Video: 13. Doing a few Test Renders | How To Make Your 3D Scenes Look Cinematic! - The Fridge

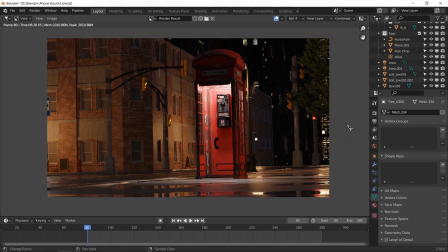Alright, so our render is complete, and I don't know what it is about it.
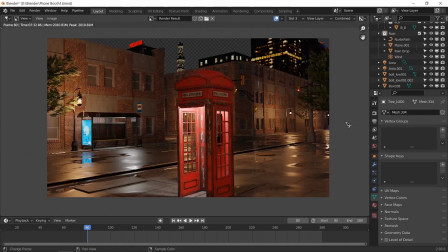Let me compare it with the last one. Oh yeah, we do have rain in this.
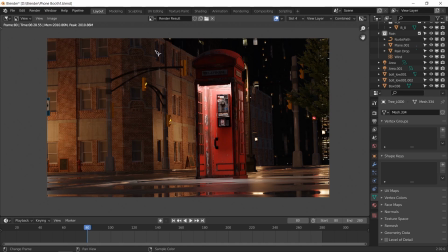I might need to change the location of our plane up atop for the rain.
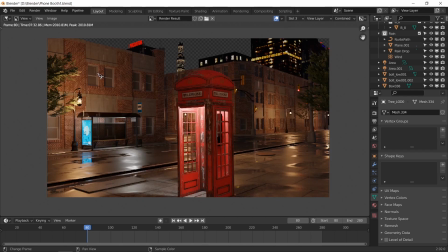But anyway, about the scene. This one looks bright and gives a different kind of feel. Like it's all well lit, and I'd say looks very normal.
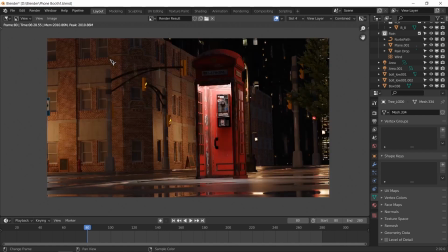This one,
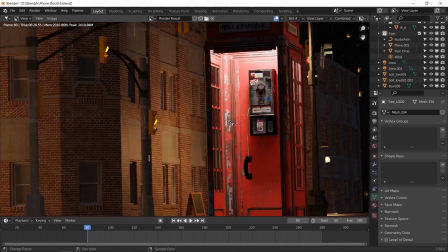I don't know, maybe because we can see the inside of it, looks spooky, like something's going on.
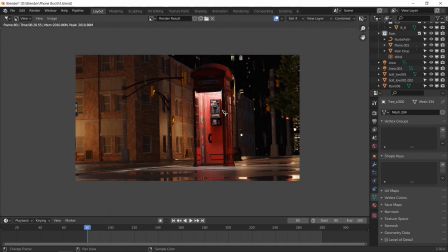And maybe it'll look good if I actually dim out these lights even more and just keep like the traffic lights on or little bits of light,
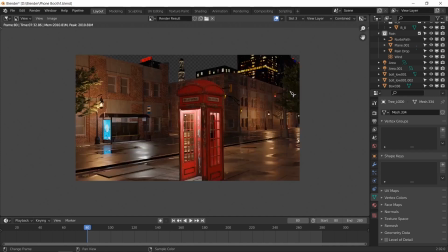just to show that there is something going on in the background, instead of something like this, which is like almost fully lit, even with just like a blue background.
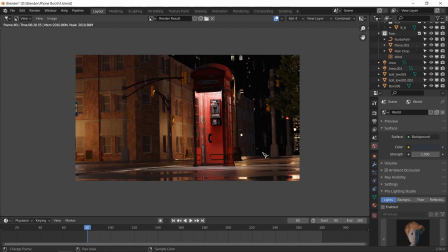But this looks really nice. Or I might just try to light this background up a bit,
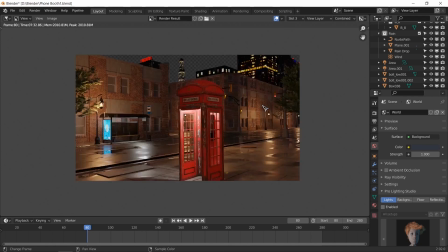but I think I'll stick with this angle, and we can always go back and forth.
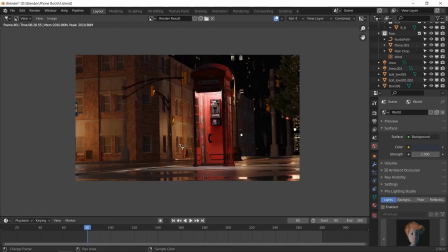And according to our final scene, I might like move these trees up a bit to include them in our scene. But this does not look bad, and if I add the depth of field, it'll probably look a lot better.
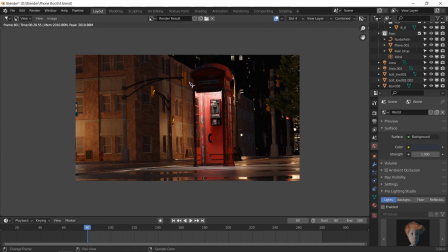Now, can't really see some of these. Well, and I guess that's fine, can't really help it.
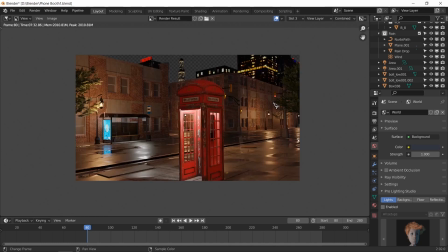But let me add depth of field in the next render and see what that looks like.
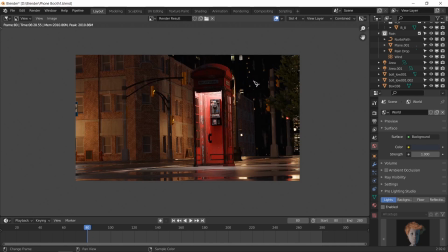And maybe add a little bit of lighting in these and fix that up a bit, and decrease the lighting in this and make it a little spookier, because the attention should be on this, and right now it is. This is the main focus of it right now, but in the last one
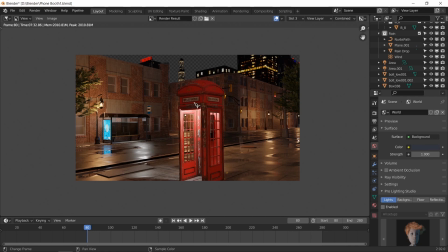you don't really know if this is coming the way or we're supposed to focus on it without the depth of field.
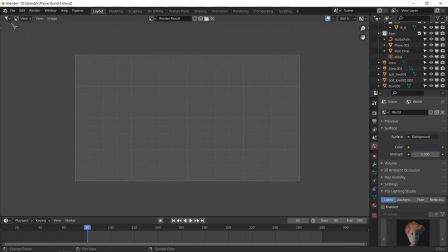So let's go ahead and render another one.
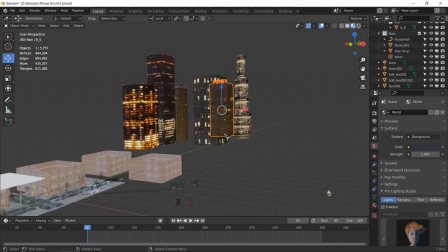Alright, so this one, it's not even on the ground, and I might actually like to ground that just in case.
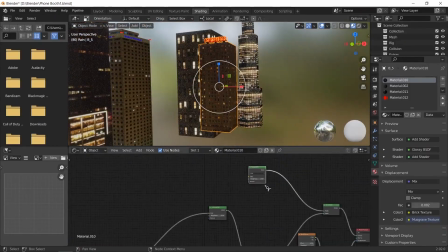This needs to be lit up a little bit more, because we saw our last render,
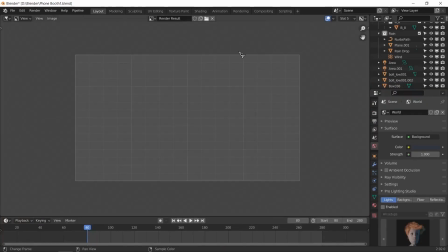and if I go back to it, it's kind of dull.
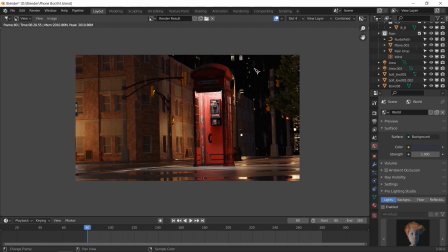It's kind of alright actually, so I'll keep that, but I'll increase the
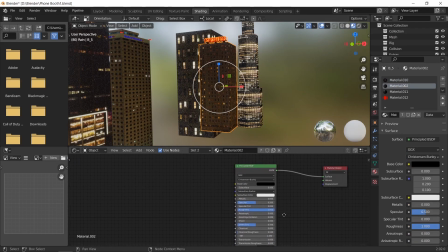emission strength on some of these. What is this even on?
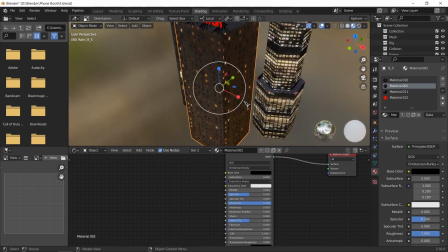The top? That's it. Don't need that. What's this on?
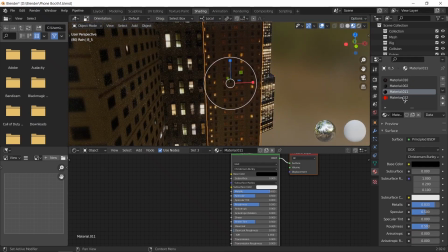Oh, we don't need that either because we can't see that. And this is the predator at the top.
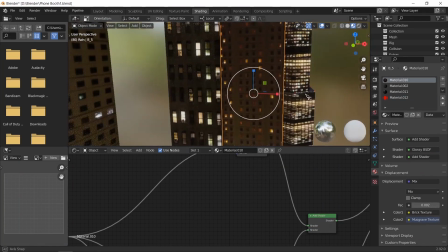So this is the actual building. So I guess I could increase this to something like 1. That is the only emission we have.
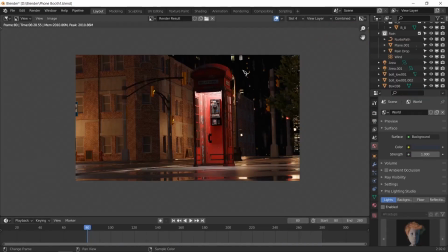Okay, that's fine. So we need to up this, maybe add a light back down there, and decrease this lighting a bit, just a tiny bit.
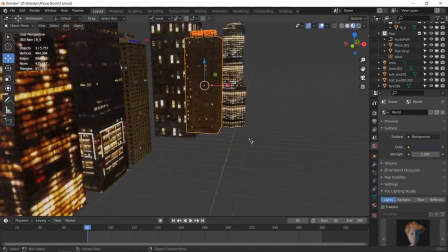Let me go back to our viewport, and lighting back there, maybe
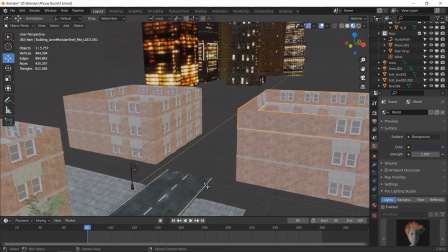somewhere around here.